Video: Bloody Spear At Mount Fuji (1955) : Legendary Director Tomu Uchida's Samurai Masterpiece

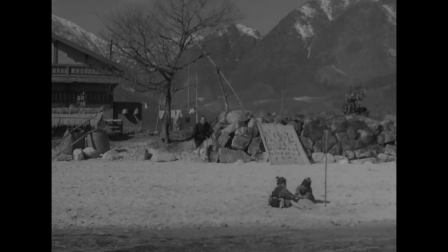and what's pretty interesting is the two child actors in this are actually the
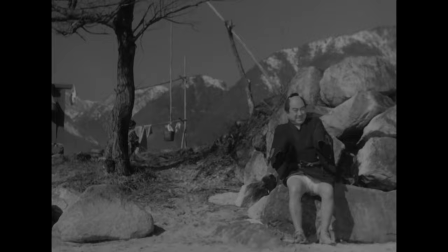real life children of the actor who plays gonpachi and
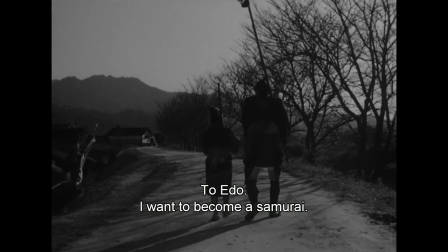because of that you can kind of see that there's a real familiar love and just care in the scenes with them and i thought that was a really nice touch
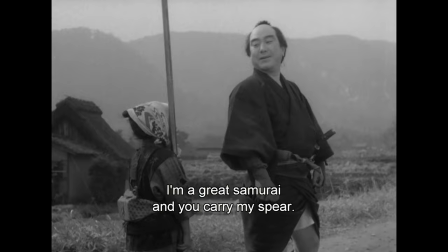I'll say that Jiro's relationship with Gonpachi in this instantly becomes one of the film's most uplifting subplots,
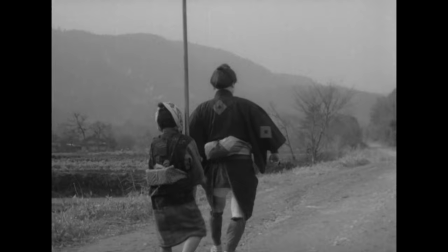and this is what provides the film with most of its lightheartedness.
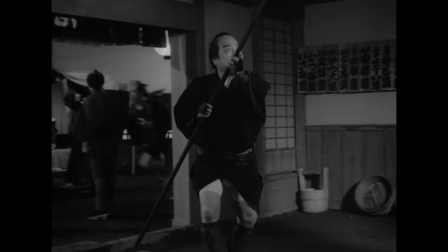There's a scene where they arrive at one of their lodgings for the night,
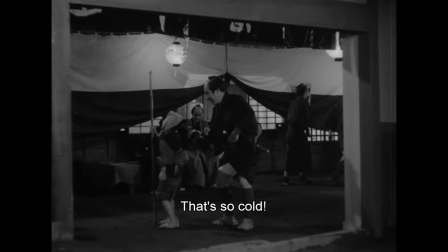and Gonpachi drops some very cold coins down the back of the boy's shirt.
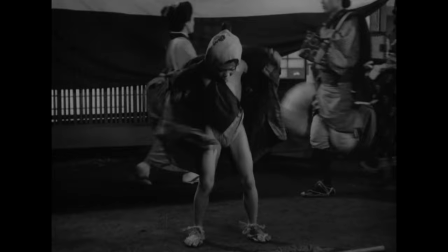And for some strange Japanese reason,
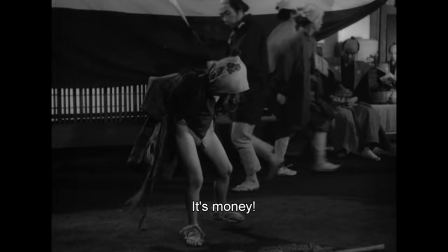the boy basically has to strip butt naked in the middle of the street and he ends up spending the money not on
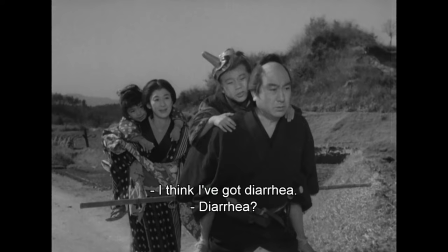a place to sleep mainly because he's a kid instead on way too many tomatoes
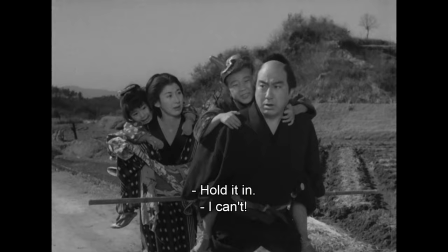this ends up giving him diarrhea the next day and i'm only sharing this because it actually does have to do with the plot
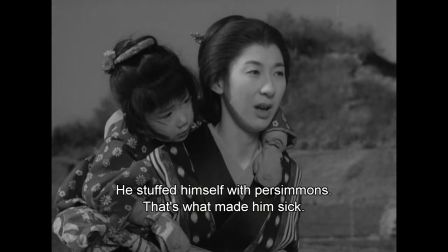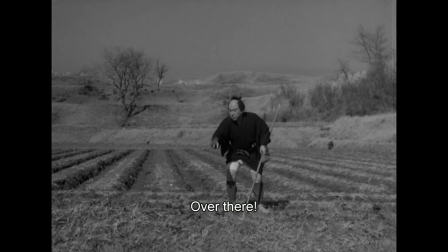there's actually a really long patch of this movie where just the main conflict is
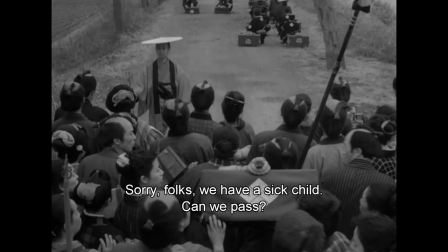this boy's diarrhea and for a while i kind of forgot what i was watching
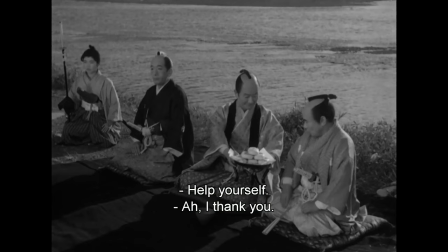and there's a scene where these nobles are seen having
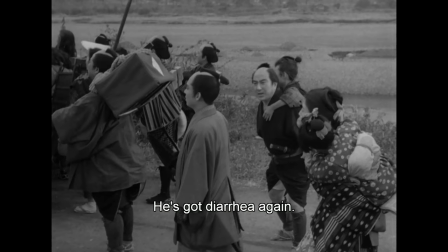this tea ceremony off of mount fuji and so they block off the path but
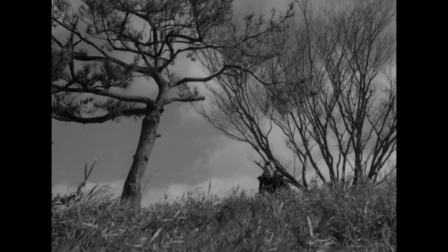because of Jero they let them go because they tell them they have a sick kid and this
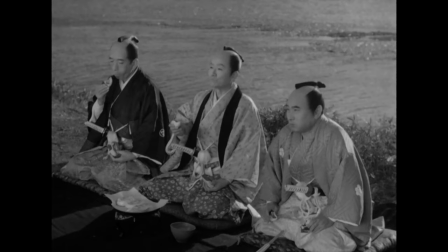is what's great about this there's actually story developments that result from
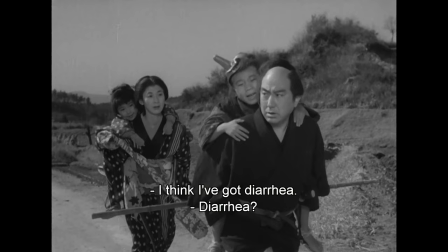this the entire last third of the film would be different had the kid
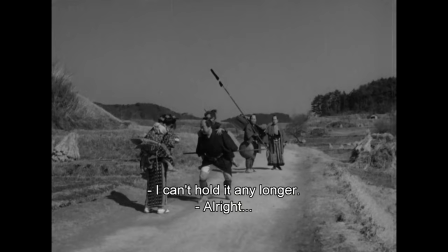not gotten diarrhea I think that's awesome so as you can
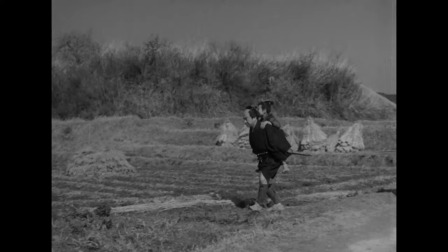tell it sort of makes this a fun road trip kind of movie
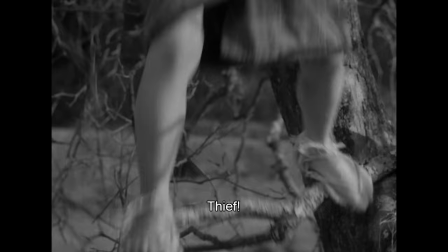where just crazy things happen and one event leads to the next.
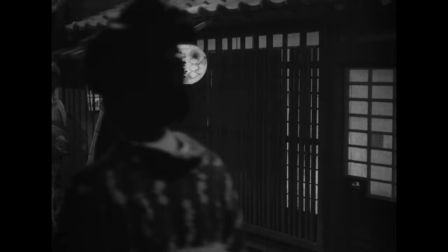The film does have a pretty big cast and the director definitely does give them all love and care.
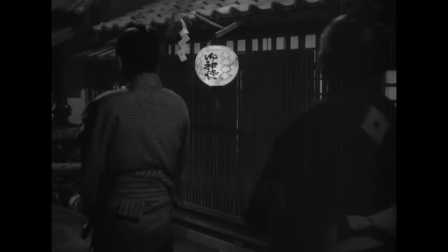I think one of the film's standout scenes involves the master of Sakawa.
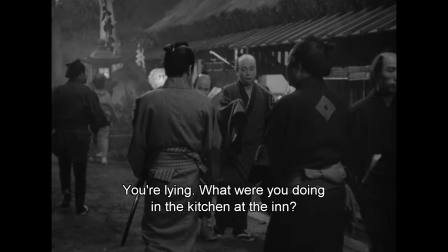It takes place in the sake house and it also involves the character of Genta.